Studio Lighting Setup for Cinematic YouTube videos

Today I'll be taking you guys along on how I light my YouTube space. This is a studio space, so if you're doing an interview for a client, you can apply all these tips that I'm talking about in this video to that same gig. But if you do a YouTube video in your bedroom, all these tips will also be helpful for you. Now, I do want to note that this is a studio space with some, I'd say, advanced equipment, but you can definitely simplify this whole process with smaller and cheaper lights. So don't feel left out if you don't have the lights that I'm having in this setup, but you know just stick with me you'll hear so let's start with clean canvas
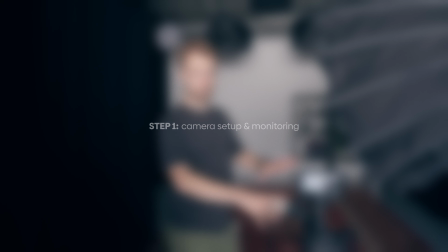[0:33]
so the first thing that I do is I set up my camera so this is the FX6 is my main camera that
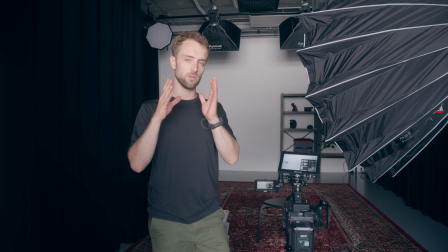[0:38]
I use for a lot of stuff usually I shoot my YouTube videos on the FX3 but that's
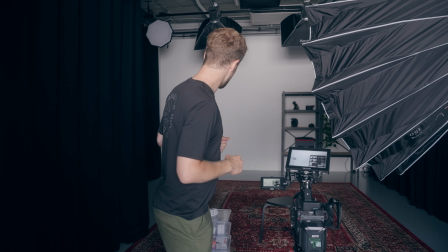[0:43]
you know filming me from that side what is very important if I'm
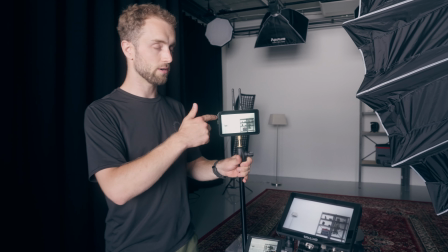[0:48]
alone is either have a monitor through a HDMI cable or
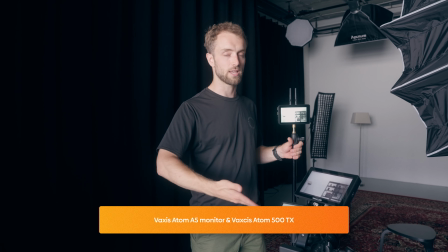[0:53]
a wireless one This one has a setup that has a wireless transmitter
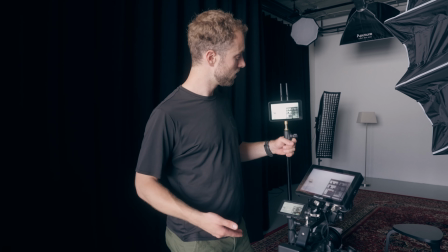[0:57]
built-in. Not built-in, but I built it this way. So I use this Vaxx's monitor.
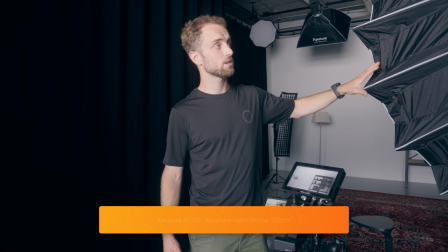[1:02]
So whenever that's done, I start with my Keylight, which is the Aperture 600X with a giant of a softbox, which is the 150 centimeter one.
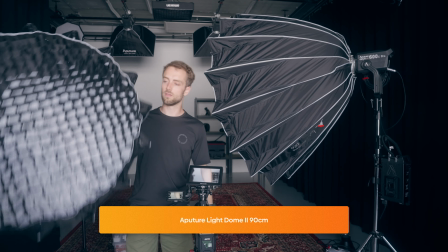[1:10]
You could definitely use a smaller one, for example, the very, very popular LightDome 2,
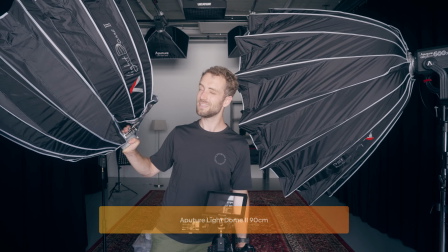[1:17]
which is a 90 centimeter parabolic softbox,
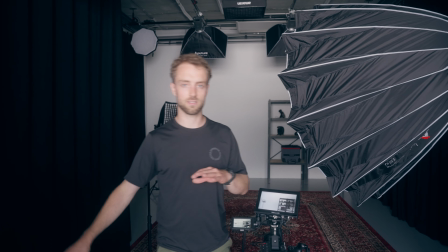[1:21]
which is super nice. and I would definitely recommend this over the big one if you don't have the space.
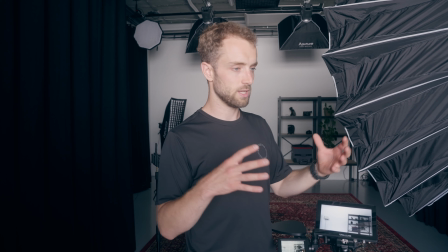[1:27]
If you do this in your bedroom or if you do it in a tight space use the smaller one.
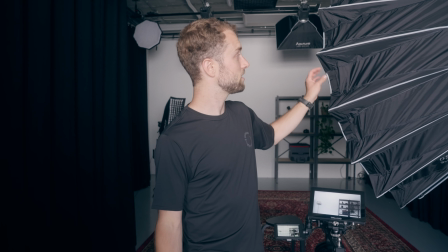[1:32]
But if you do have the space and you do have the budget this definitely creates a beautiful soft image
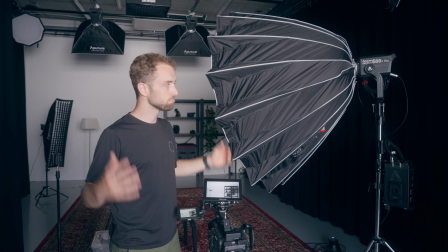[1:38]
with nice wrap around the subject so yeah it's a no-brainer if you have space.
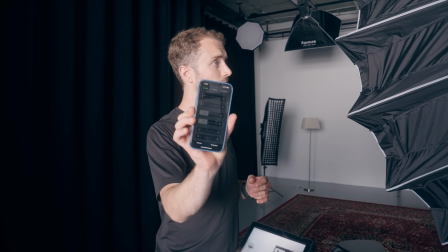[1:43]
So we fire up this light using our Sidus Link app all the lights over here are hooked on to Sidus Link which is
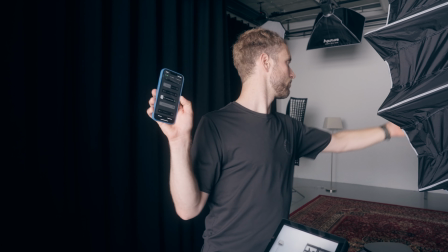[1:53]
amazing you don't really see a thing but it's so once
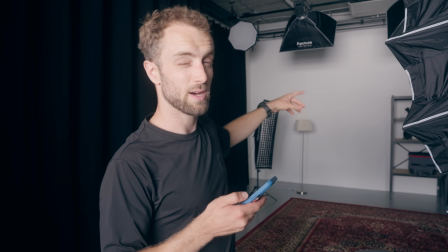[2:00]
that's done I fire up the backlight which is my practical which is in the frame and that's the B7C
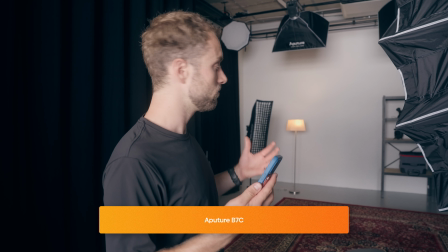[2:07]
which is a nice warm light for you know some atmosphere and some depth so let's close the curtains.
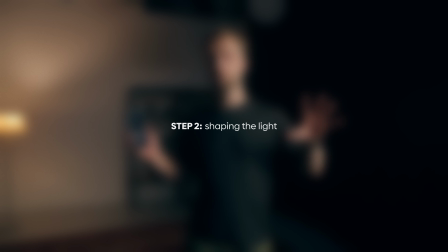[2:19]
Alright so once these lights are up you can start to shape your image.
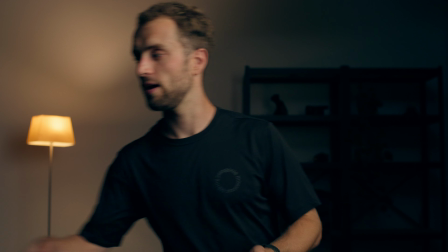[2:24]
So usually I just sit down and I pick my monitor up,
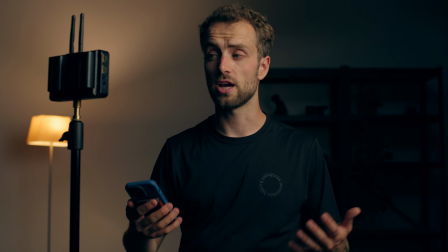[2:28]
put it next to me and then I start to check if the exposures are at least a little bit good. So right now I see that I can use a little bit more key. That's nice.
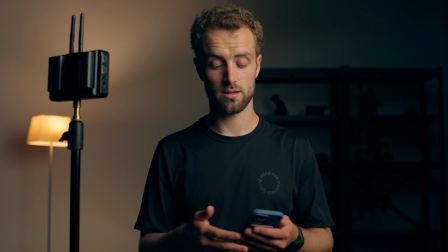[2:43]
There's There's a nice little shape on this side of the face, which I like. If I want more fill over here, I can use a fill light.
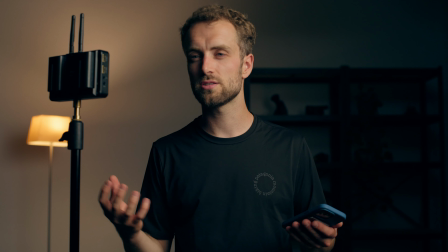[2:51]
But I like the moodiness, so this is usually what I prefer.
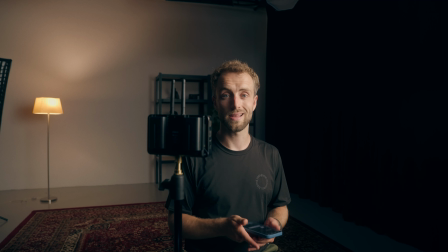[2:55]
What I definitely do want is a light that extends from the practical.
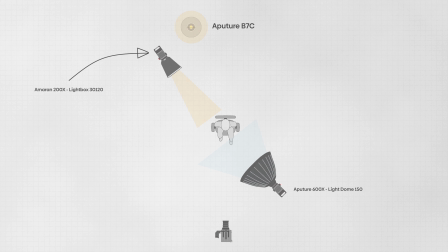[3:01]
This is a trick to kind of make you think that the practical's doing all the work, but actually it's not.
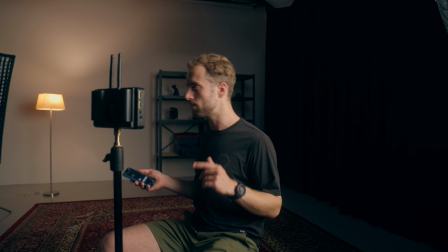[3:08]
So let's flip that one on.
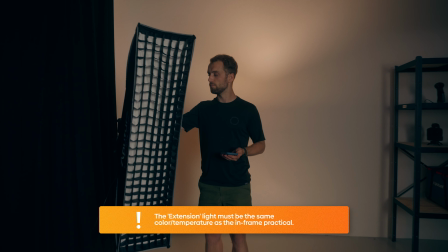[3:10]
A really important one here is that this light you're using must be of the same light quality as the practical in the frame.
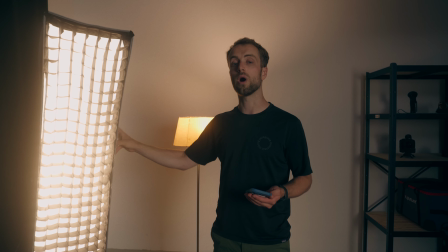[3:19]
So this one is the Ameren 200X, the X stands for bi-color.
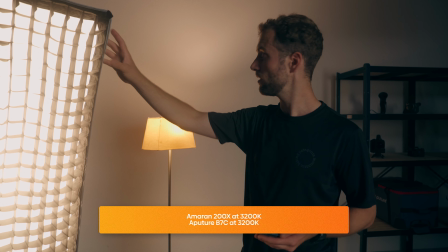[3:24]
So this is set to 3200 Kelvin and this is set to 3200 Kelvin.
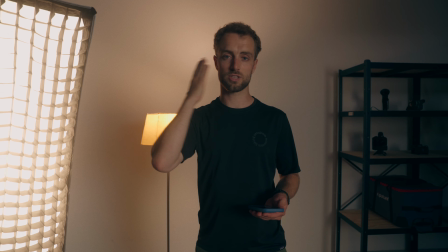[3:30]
That's really important because if this hits you from the side while it's not in frame and this is super cold,
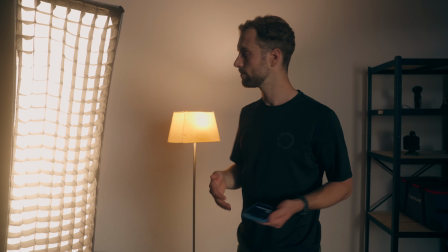[3:36]
you know, it looks off, keep it in mind.